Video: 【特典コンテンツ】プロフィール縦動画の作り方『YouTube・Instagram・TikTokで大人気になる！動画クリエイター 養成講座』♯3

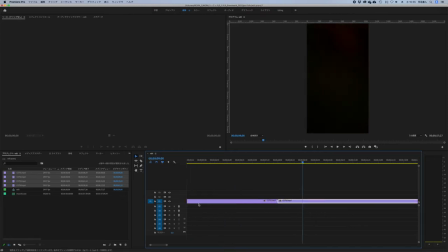0と打ち込みエンターその位置でレーザーツールでカット選択ツールで分割された左側を選択してオプションディレートで詰めていきます再生すると
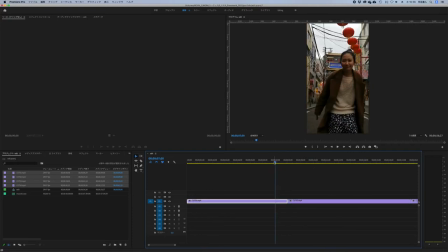このつなぎ目を再生すると女性がカメラをレンズで塞ぐと次にまたレンズを開けると違う場所に行く場面展開ですねそのような演出ができます
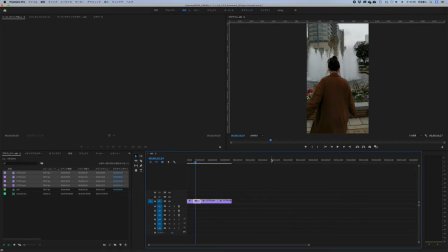撮影とカット編集によってエフェクトも何もいりませんよくある手法ですね続いて15秒19ジャンプしているところですねそこに合わせてカット
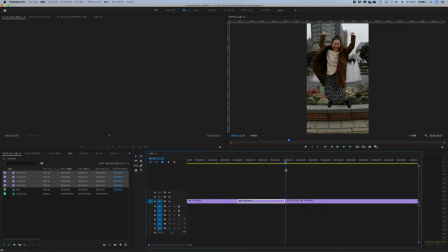これは何をしたいかというと普通に再生すると
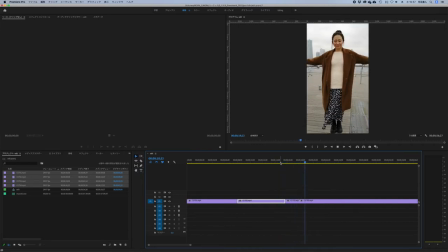ジャンプして着地します次のカットではジャンプして着地これと同じようなことになるんですけれどもジャンプの途中でカットが切り替わって違う場所で着地するというのが演出をやりたいわけです
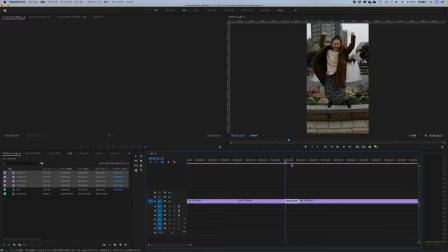さっき15秒19フレを削りましたがそのうちの右側を選択してまたオプションを押しながらディレート
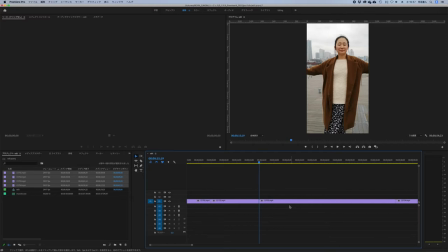Windowsの場合はAltとDeleteなんですね僕はちょっとMac用なのですいません
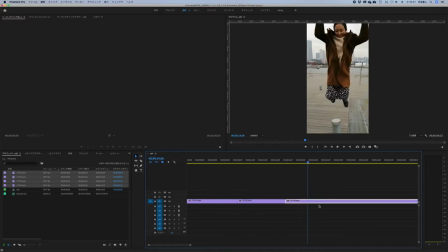19分06に進んでCut03の頭をCutレザーツールでCut同じように分割された左側をオプションデリートで詰めます
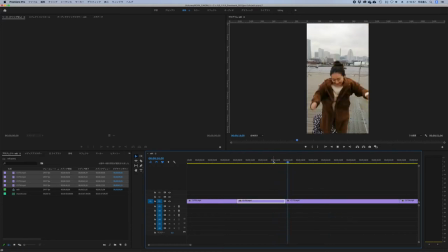再生するとジャンプの途中で切り替わるというような演出になりますカット編集の楽しみ方ですねこれがより同ポジだとすごく気持ちいいカットになります
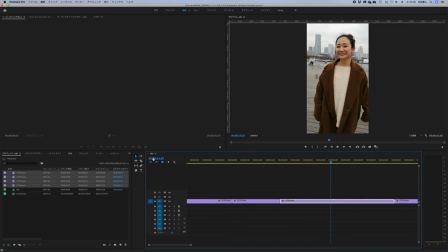続いて31秒263126と押してエンターここで一回カットします
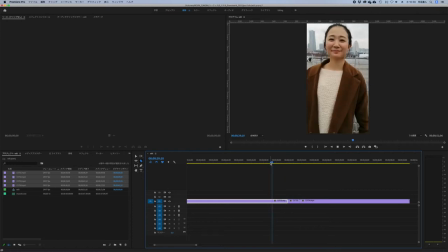これはどのようなカットかというと画面の左から右にこうやって手がカメラレンズを追うんですねなのでこの追った後の部分を
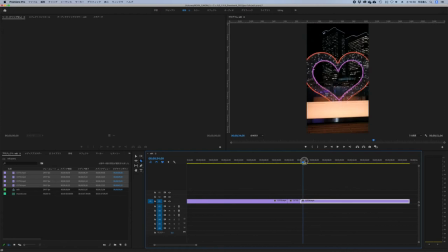ワイプで次のカットを出していくという演出にしていきます
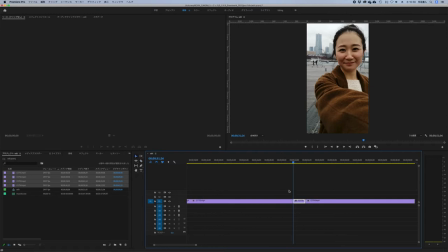同じように31秒26の1でカットしましたので右側を選択して
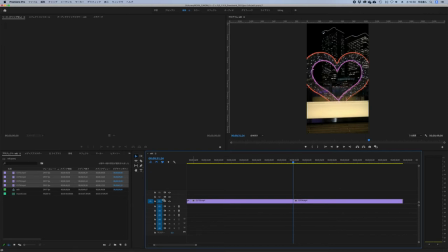オプションをデリートで詰めます3224にインジケーターを合わせてカット4の頭をちょっとだけ切ります切る理由はあれですね
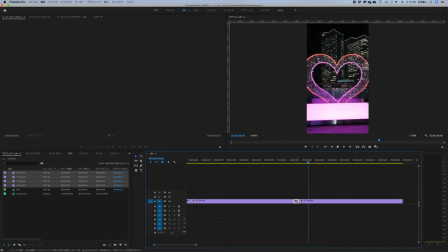左からフレームインしてくるんですけれどもそこまでちょっと長すぎるというところでカットしますオプションをデリートで詰めます
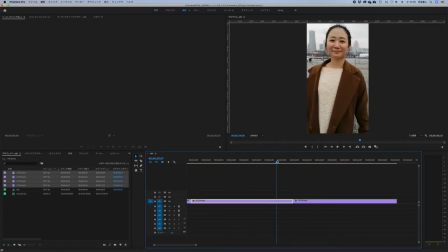再生すると
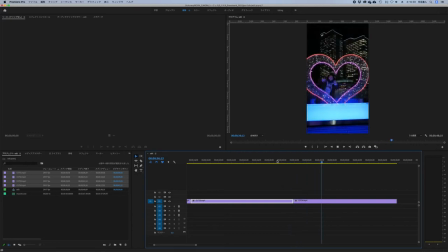また折りすぎるとこのカットになるこれは後でつなげていきますエフェクトを使ってつなげていきます45分02この位置に合わせてカットこれはまた女性が
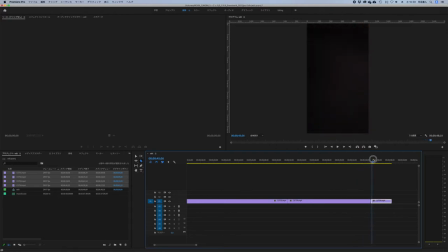カメラレンズを手で覆うので後ろのいらない部分をカットする
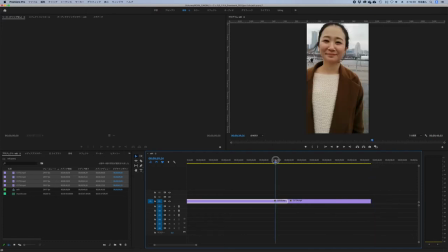ということです続いてこれで大体のカット編集できたんですけれども先ほどのこの部分ですね
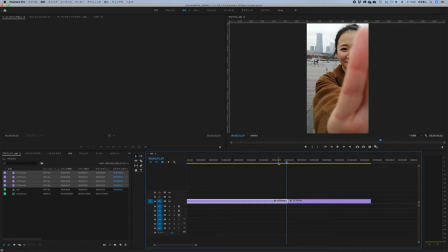マスクをかけていくんですけれどもまずですね31秒1531秒15がなぜかというと手が行きすぎて